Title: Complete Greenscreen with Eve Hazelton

The first thing you're going to do is set up your camera using exactly the same settings, the same lens,
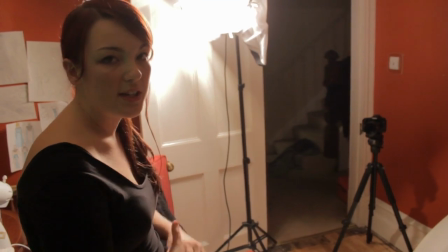the same height of the tripod and the camera angle, all that information that you got on location and set your camera up there.
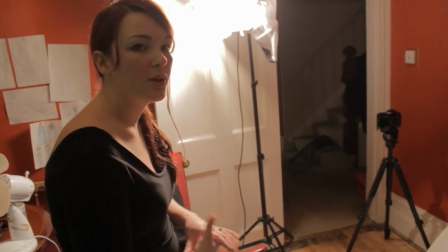The next thing you want to decide what to do is where to put your subject in shot and how it's going to interact with the background.
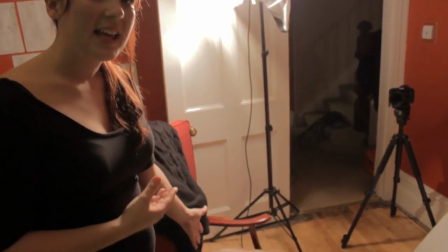So we've just placed a chair in here and our subject's just going to come in,
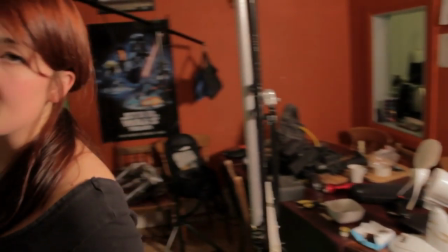sit down in the chair and it will look like they've come into the shot and sat down on the pier, the bench that's running down at the length of the pier. Once you've decided where your subject is and how they're going to interact with the background, the only thing you need to bear in mind in regards to your green screen is that your subject never goes off the edge of it. As long as that's okay then you should be dandy. Next we're going to look in to lighting the green screen. One of the important things to remember about lighting the green screen is you want to get the most even light possible with as little shadows as possible. So when we're lighting a green screen we tend to try and put the lights behind the subject so that the subject is never creating any lights on the background. You can see I'm probably making some quite harsh lights at the moment on the background here.
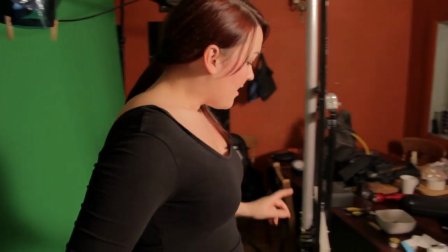The lights that we're going to use to light us today are our homemade DIY LEDs. These give off a fantastic light and are really ideal for lighting green screens really soft bright light if you don't have these you can
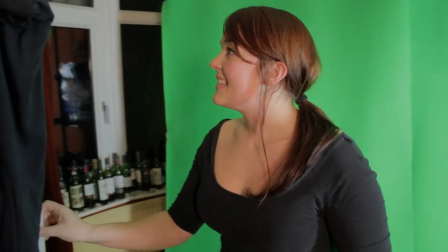go and get the the plans on how to make them just from us or you can pop down to your local hardware store and you can knock something like
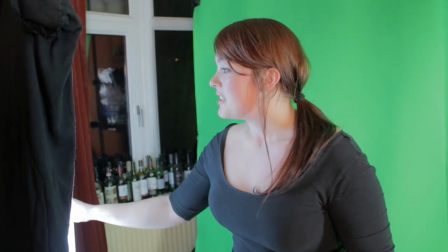this up for about $100 these are just our fluorescent tube strip lights again they give off a really lovely soft light in close proximity to a room like this I wouldn't recommend using things like halogens or redheads because they'll probably create real hot spots on the green screen and you'll get nasty patterns from the barn doors and things. So I'd really recommend using things like the strip lights or even better the LED tubes that we've got here. But regardless of what lights you're going to use to light your green screen, the most important thing is to remember to get that green screen as evenly lit as possible. So once you've lit it and you've set up your lights, take a look by eye and make sure that there's no hot spots or dark areas. When you're happy that you've got it is best you can take a couple of photos or run some video and pop it into After Effects or Photoshop and
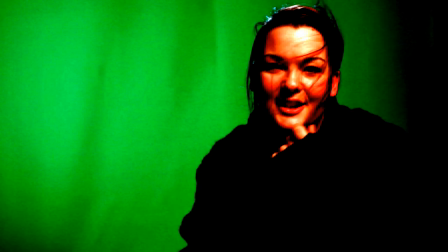crush the contrast down and that's going to allow you to see any dark areas or hotspots that you might not be able to see by eye. If you want to be mathematical about it, if you think of the dark areas, black is zero and your white is 100, what you want to try and do is make sure that your green screen is lit about 50-60%, no more than that 10% bracket. So now you've got your green screen lit, you are now ready to go and light your subject and we're going to base that on all the information that we got from our background plate on location at the beginning of the tutorial.
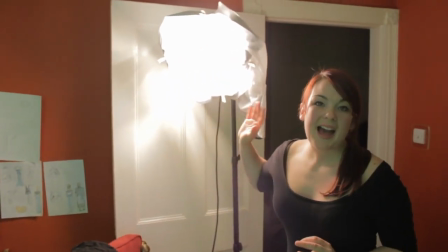So here we've set up a halogen light and on the front of it we've popped a silk.
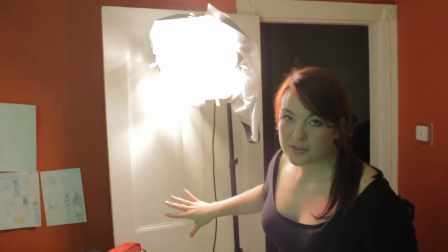This is going to give us a little bit of a softer light than just a halogen on its own.
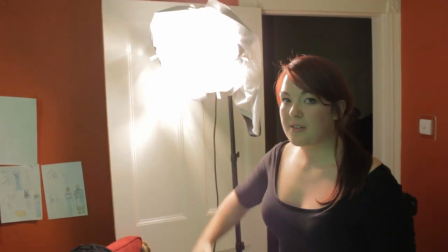We've tried to put it at the same height and the same distance away from the subject that it was on location.
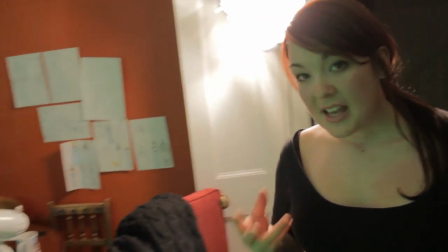So hopefully this is going to imitate that perfectly. The other light source is we have a second halogen.
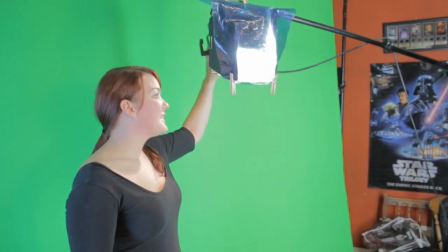This one's on half power because we're lucky to have the opportunity that we can do both with these.
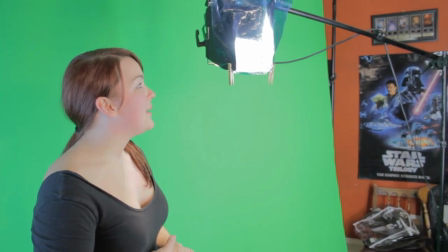And on front of this halogen we've got a CTB, which is a colour temperature blue gel.
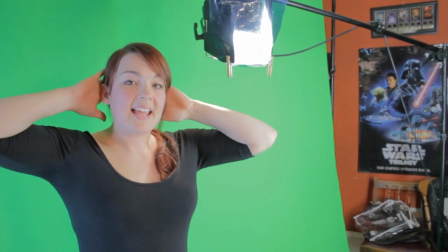And it's just going to give us a cool sort of backlight that's going to act as the backlight that's going to hit the head and the shoulders. and hopefully mimic all those lights that are in the background of the pier shot. The third thing we've got is just down here behind you.
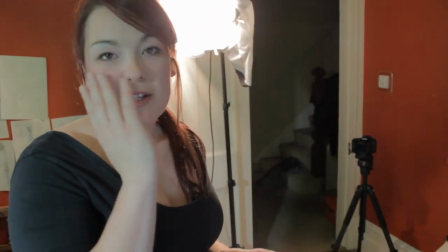Just got a reflector as well that's just going to even out some of those harsh shadows and give us a bit of feel on the right side of the face. So there you go, you've lit your green screen, you've lit your subject, your camera's ready to go. You can leave it there and you'd be able to hopefully shoot your green screen shot. But there's one other thing that you need to think about when doing green screen and that is how your subject is going to react with the background. You can't just put them in front of it and hope that it's going to work. So what you want to think about is costume.